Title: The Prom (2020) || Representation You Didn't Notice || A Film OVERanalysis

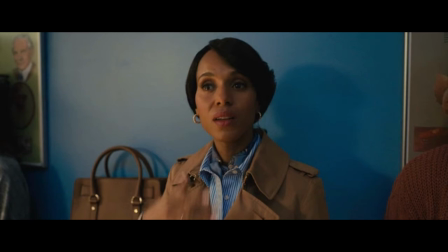Blasphemy! mrs green is wearing blue where the fairy god mother's getting into a color war again the only time we see her wearing a color that goes against her gender stereotype is actually as her daughter sings the song alissa green in it she is singing about her mother's strict and controlling ways she
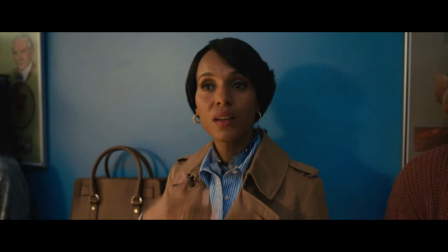also mentions about how she feels her mother is this way as a result of her leaving them perhaps in this moment the blue is representing how mrs green has had to be both the mother and father, something Alyssa clearly acknowledges. It's also the only time we see Alyssa wearing blue outside of her cheerleading uniform,
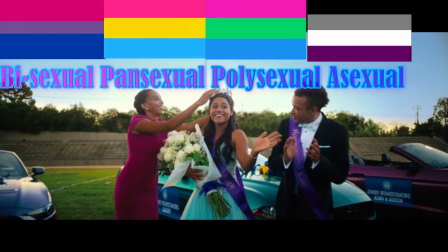while this number also showcases several pride flags, including to a degree the polysexual flag.
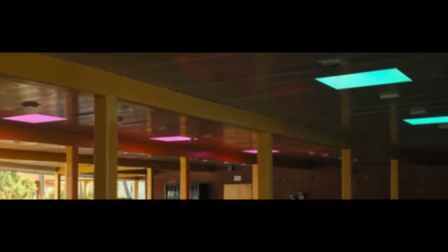Wonder how much these lights cost the school? Pride flag colored juices. Pansexual.
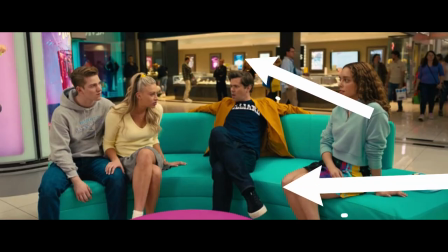It's literally everywhere.
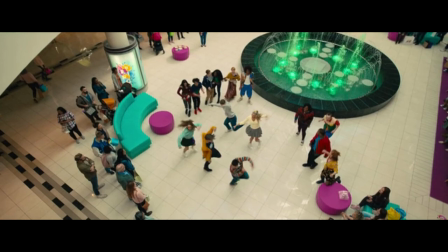Do you think maybe the fountain is lit with green because on the pride flag green stands for nature and Trent is singing and trying to teach these children that being gay is natural. Oh please even I know this one is an epic read but you got to admit it sounds good. Fane's shock.
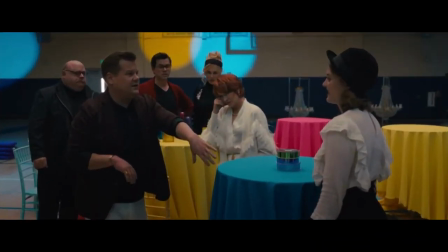Pansexual again. Ah but let's get another glance at these tables from another angle.
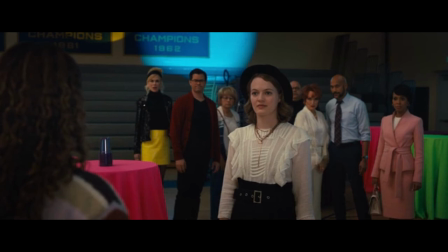It seems actually like all the tables have every color of the rainbow.
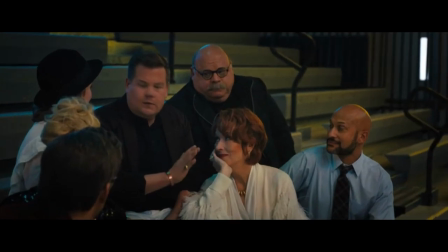How about that? This is actually very sweet. This is the only time you will see all these characters together in neutral colors. It's as if in this moment they have stripped away everything. The walls are down, the personas are gone, and they are all just being people together in a moment.
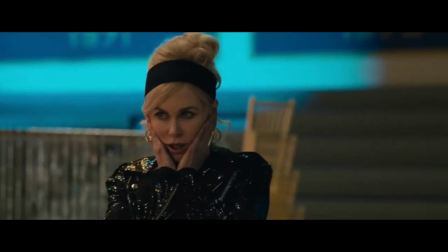This was very sweet. Can we just stop to appreciate Nicole Kidman in this scene? She was giving the best background performance of everyone in this moment. She was pulling the best faces. I'm trying to focus on this daughter coming out to her mother and I keep looking over to see Nicole's reactions. It was awesome.
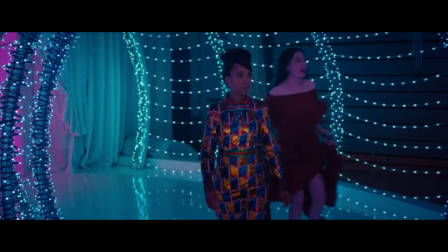Ah, blue and pink and perfect harmony. hmm if you weren't sure that mrs green has had a turnaround her outfit should give it away this is her most bold fashion piece of the entire film nothing gender specific it's fun it's bright it's inviting this one outfit says a lot about the character's change
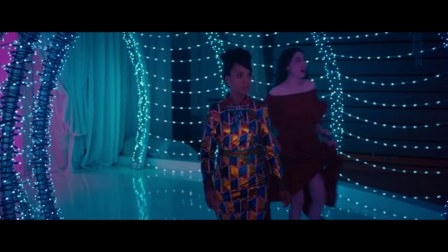of heart and mental stance she's breaking away from conforming norms and is breaking free gotta love it it's not every color of the pride flag
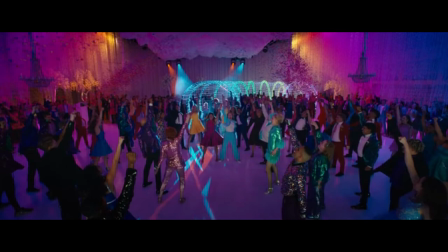but good enough bright neon lights and a room full of every gender and sexuality decked out in the colors that honor them. It's 100% a celebration of love, acceptance and happiness but blue and pink still dominate that scene.
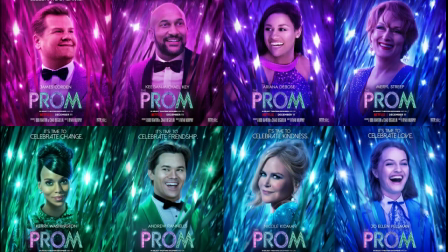You can say this entire video was either fun or a waste of time. Maybe I noticed some intentional nods to LGBTQ plus pride or maybe I just saw what I wanted to see because I was watching a film about self-acceptance, fighting for equality, overcoming adversity and finding happiness embracing all of who you are.
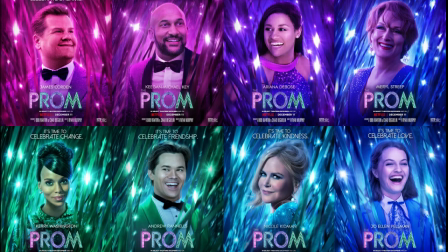Pride or no pride, this was an awesome movie with incredible sets, costumes, cinematography and more. The music and vocal performances were sublime. Meryl has clearly taken some extra singing lessons since Mamma Mia because her range has improved.
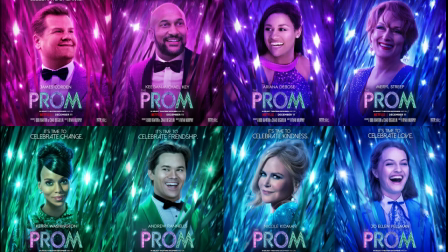She was able to hold her notes far better whereas in Mamma Mia she sounded strained a lot but then again it was ABBA songs. There were some questionable moments here and there but I think they all smoothed out and everything ended on a high. I adored this film, I adored the music and performances.
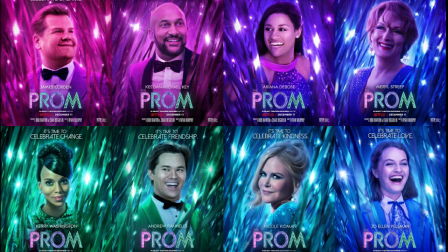Ryan Murphy has nailed the fuck out of this film and I just realized I don't have the soundtrack and I must go and fix this right now. I hope you enjoyed this video. I hope you found it fun and maybe just a bit educational. Comment below with your thoughts on The Prom if you have seen it. Thank you as always to my patrons. That's it for this video and I shall catch you in the next one. See you at Mardi Gras!